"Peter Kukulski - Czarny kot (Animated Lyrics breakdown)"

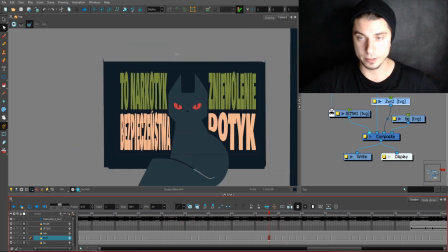20:18 I don't like this because
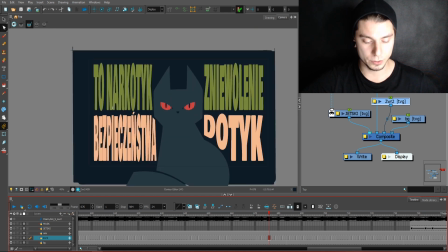20:24 it's barely readable, but I couldn't do it other way with the limited time I had. That bothers me. This shot bothers me a little.
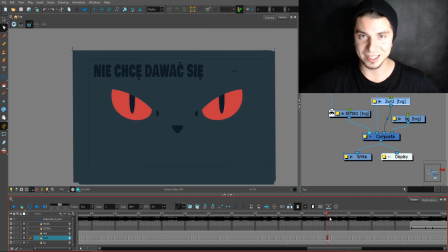20:38 Then I move into the cat and I realized that I switched the color of the background,
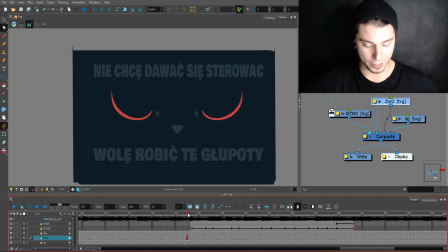20:43 so I had to make a little motion,
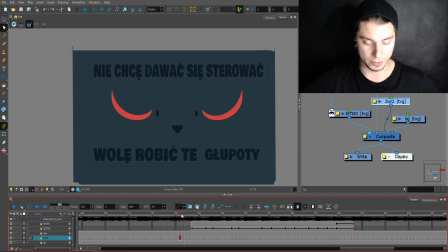20:47 and I like to do this switch when the eyes are closing.
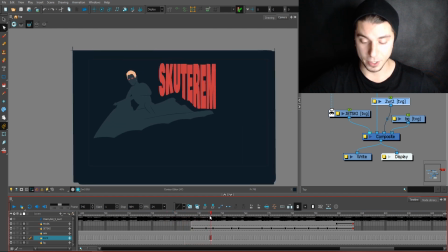20:53 That was pretty smooth, and then this part appears, and there comes this mask here,
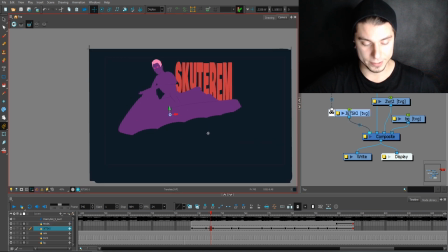21:02 which was a little waves, and the jet ski that's inside, so I could just, as you can see, make the animation of the character going inside and swimming like in the water and going off the screen.
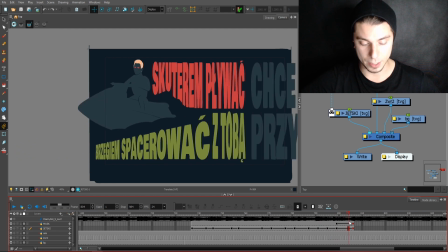21:18 That saved me a little time, and I'm pretty happy with the result.
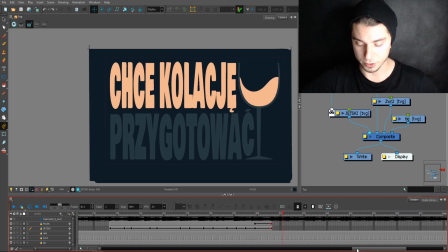21:22 Then is a transition to the next animation that I really like from this video as a special effect artist. This little wine glass with a liquid.
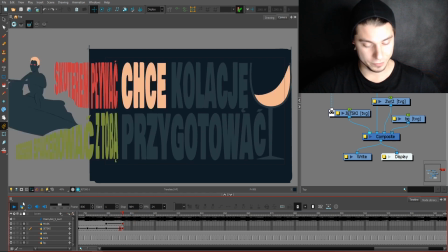21:36 I'm pretty happy with the result on this one.
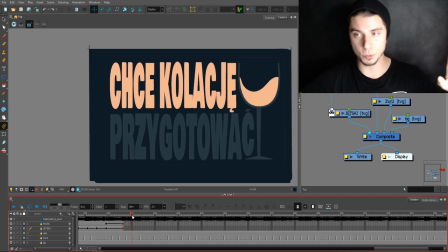21:41 I use the motion of the switching lyrics and moving screen to actually drag the cap, the glass of wine with the wine inside, to make this realistic kind of motion.
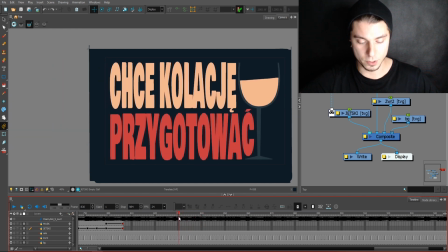21:59 Because it was going left,
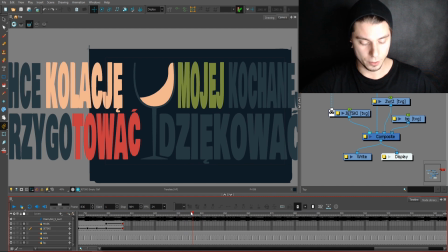22:01 the liquid was dragged into the right side and then created this kind of little wave,
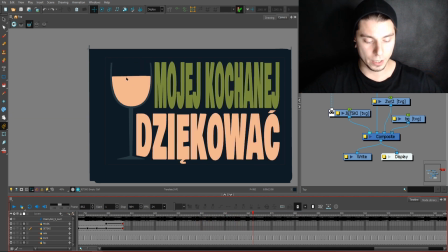22:10 which was then flowing around to find the sweet spot to not move at all. I like this so much.
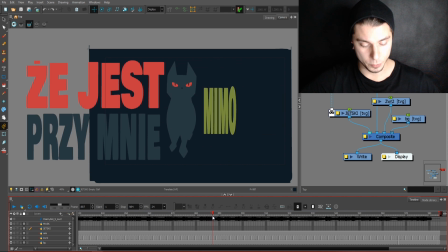22:21 Moving on, there is a cat that switches position to another side,
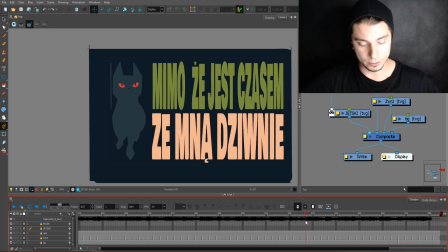22:28 and a little transition to this,
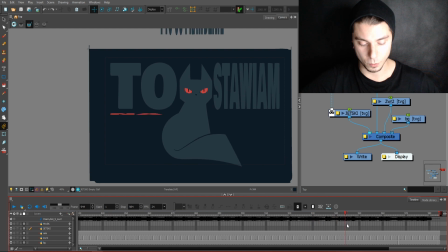22:32 which I thought it could be a cool addition to everything, and this is pretty much it.
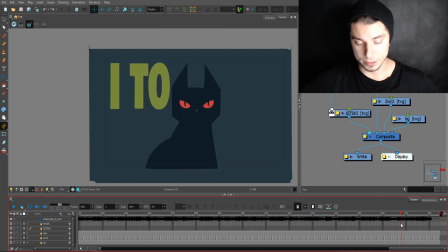22:42 Because I had to switch the background again, I did the same thing here to switch the color of the cat,
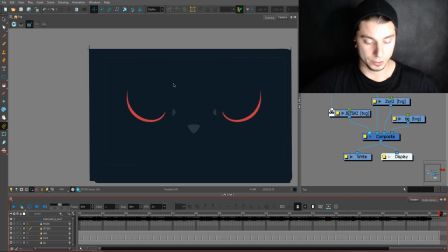22:50 and then we are in the chorus once again.
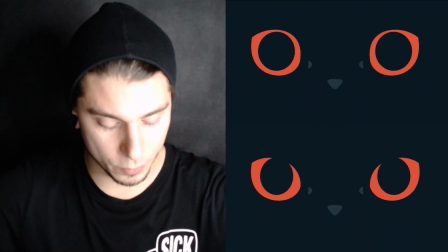22:57 So this is pretty much it about this video and how I created it.
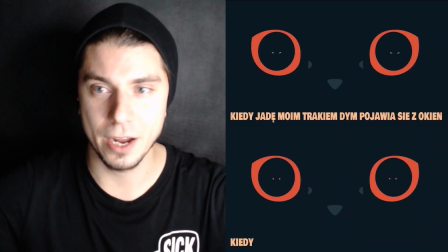23:03 I hope you like it. I hope you learned something.
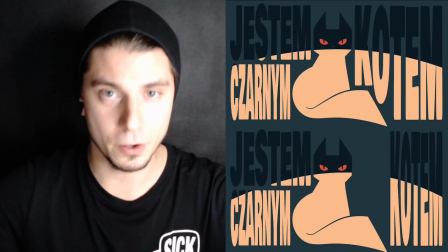23:07 If you want to check this song and actually listen to it, because I'm not adding the music here,
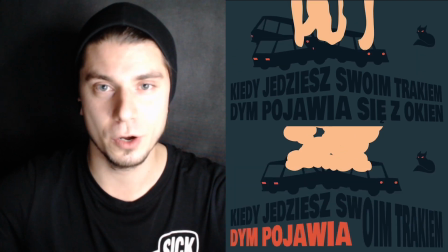23:15 it's a rap-ish song that I really recommend to you.
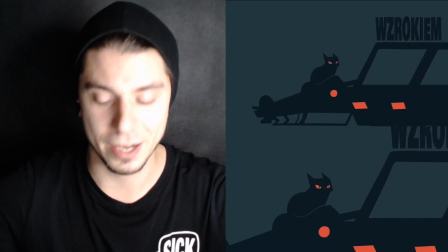23:21 It's a pretty chill song, and I'm picking the songs that I like.
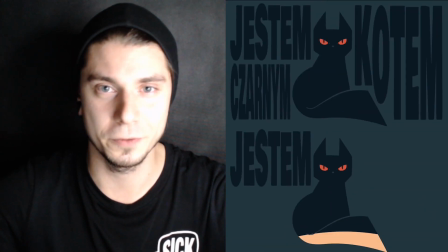23:27 I have to say that when I don't feel something and I don't feel any connection to the song,
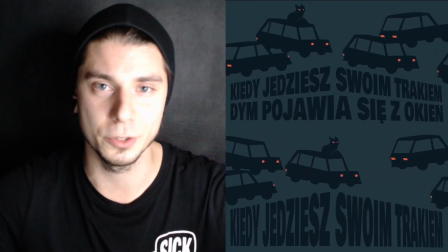23:34 or I just don't like it, I'm not gonna do it, because, well, I have to have that flow,
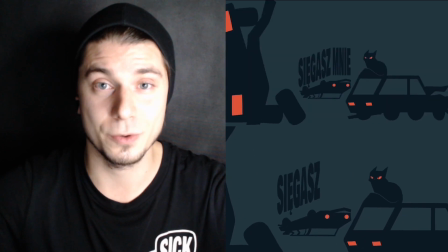23:40 and this is something that I often struggle when I have to do a song
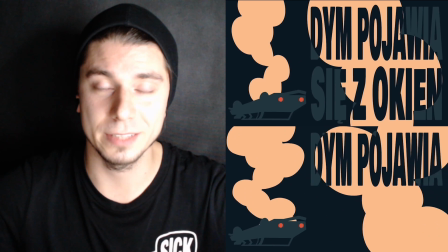23:48 that I don't like.
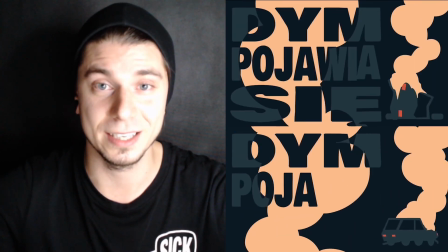23:50 I'm just sitting on my desk and I don't like that, so I have to like this song to actually move it forward.
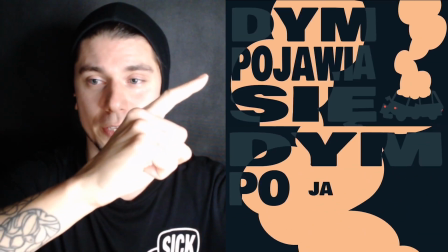24:00 Thank you so much for watching. Here you have the Peter's channel and the video,
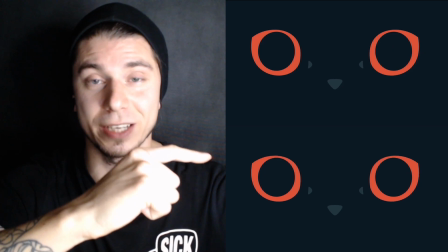24:08 his actual lyric video that he uploaded. Thank you so much for watching.
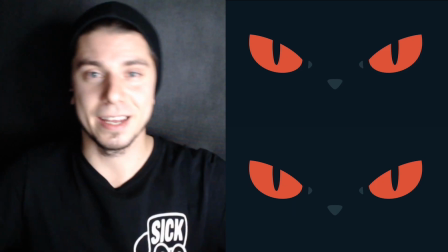24:14 Have a sick day and see you around.
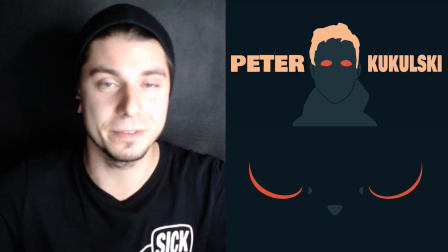24:19 The next video will be similar to this, but with other lyric video. See you very soon.
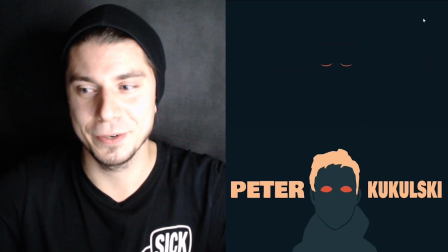24:25 Cheers, thanks for watching.